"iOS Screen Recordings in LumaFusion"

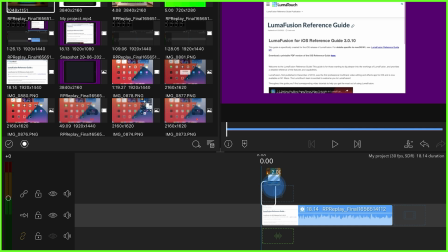(4:11)
this with a transparent center you can of course place your frame on top of your screen recording.
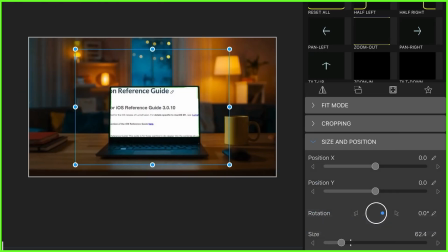(4:17)
This effect putting your screen recording in a frame gives your work a nice and professional edge.
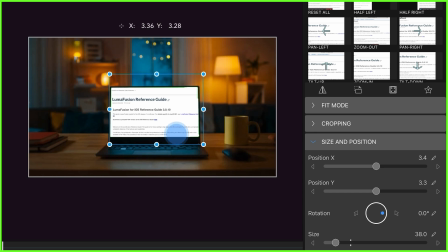(4:22)
Just remember to choose an image of the same size device and model that you use to
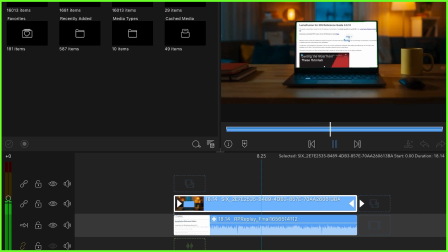(4:27)
screen record so your recording fits in the space neatly without you having to do much cropping.
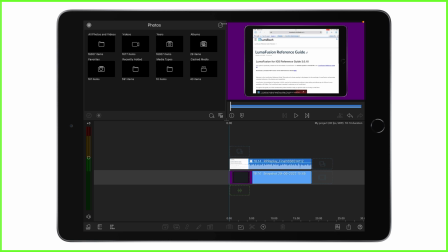(4:32)
Voiceovers also work really well with screen recorders so if you didn't originally narrate your screen recording just earlier as we saw when we put the mic on or off you can add a voiceover within LumaFusion itself.
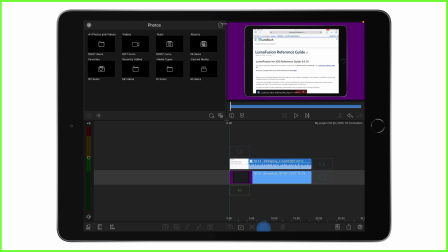(4:45)
Just place your playhead where you want your narration to start, tap the add clip icon, tap on voiceover and start recording. You'll get a countdown here and then you can just record directly into your device while watching your video playback.
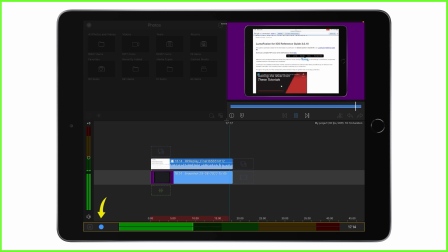(5:01)
Tap this circle icon to stop recording when you're done and here you can choose to review, redo or keep your voiceover.
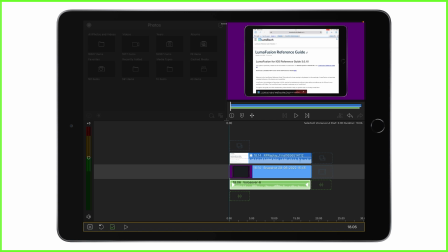(5:08)
These voiceovers are really great because they can help you inject personality into your video as well as helping audiences to understand what they're seeing on screen.
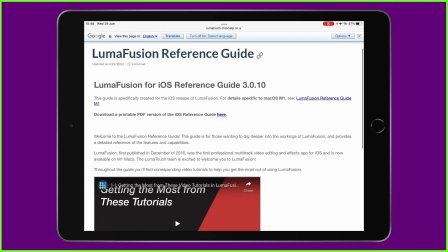(5:18)
Also remember guys that when audiences are watching a screen recording they often need a little guiding at what they should be looking at and focusing on,
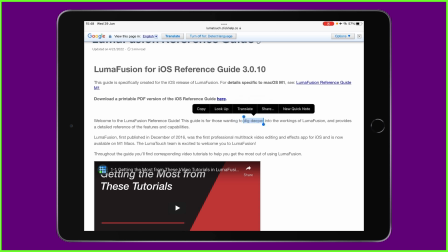(5:27)
especially if there's a lot happening at once. So give them enough time to take in the visuals and movement and use shapes within the title editor to add arrows,
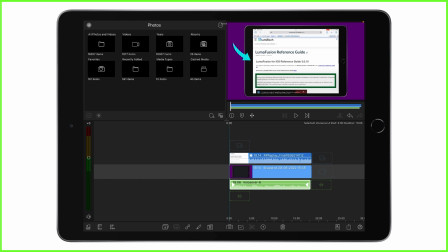(5:37)
lines and boxes in your brand style of course to draw your audience's eye to the most important part of the screen. Here at LumaTouch we challenge you to get as creative as you can with screen recordings so let us know how you get on if you have any tips and tricks of your own please do pop them in the comments we love to hear from you guys. Until then I will see you guys over at the LumaTouch Academy where we have a variety of live in-person training but you can bring along your iPad or iPhone and do some editing with me. So I'll see you there. Until then, see you next time.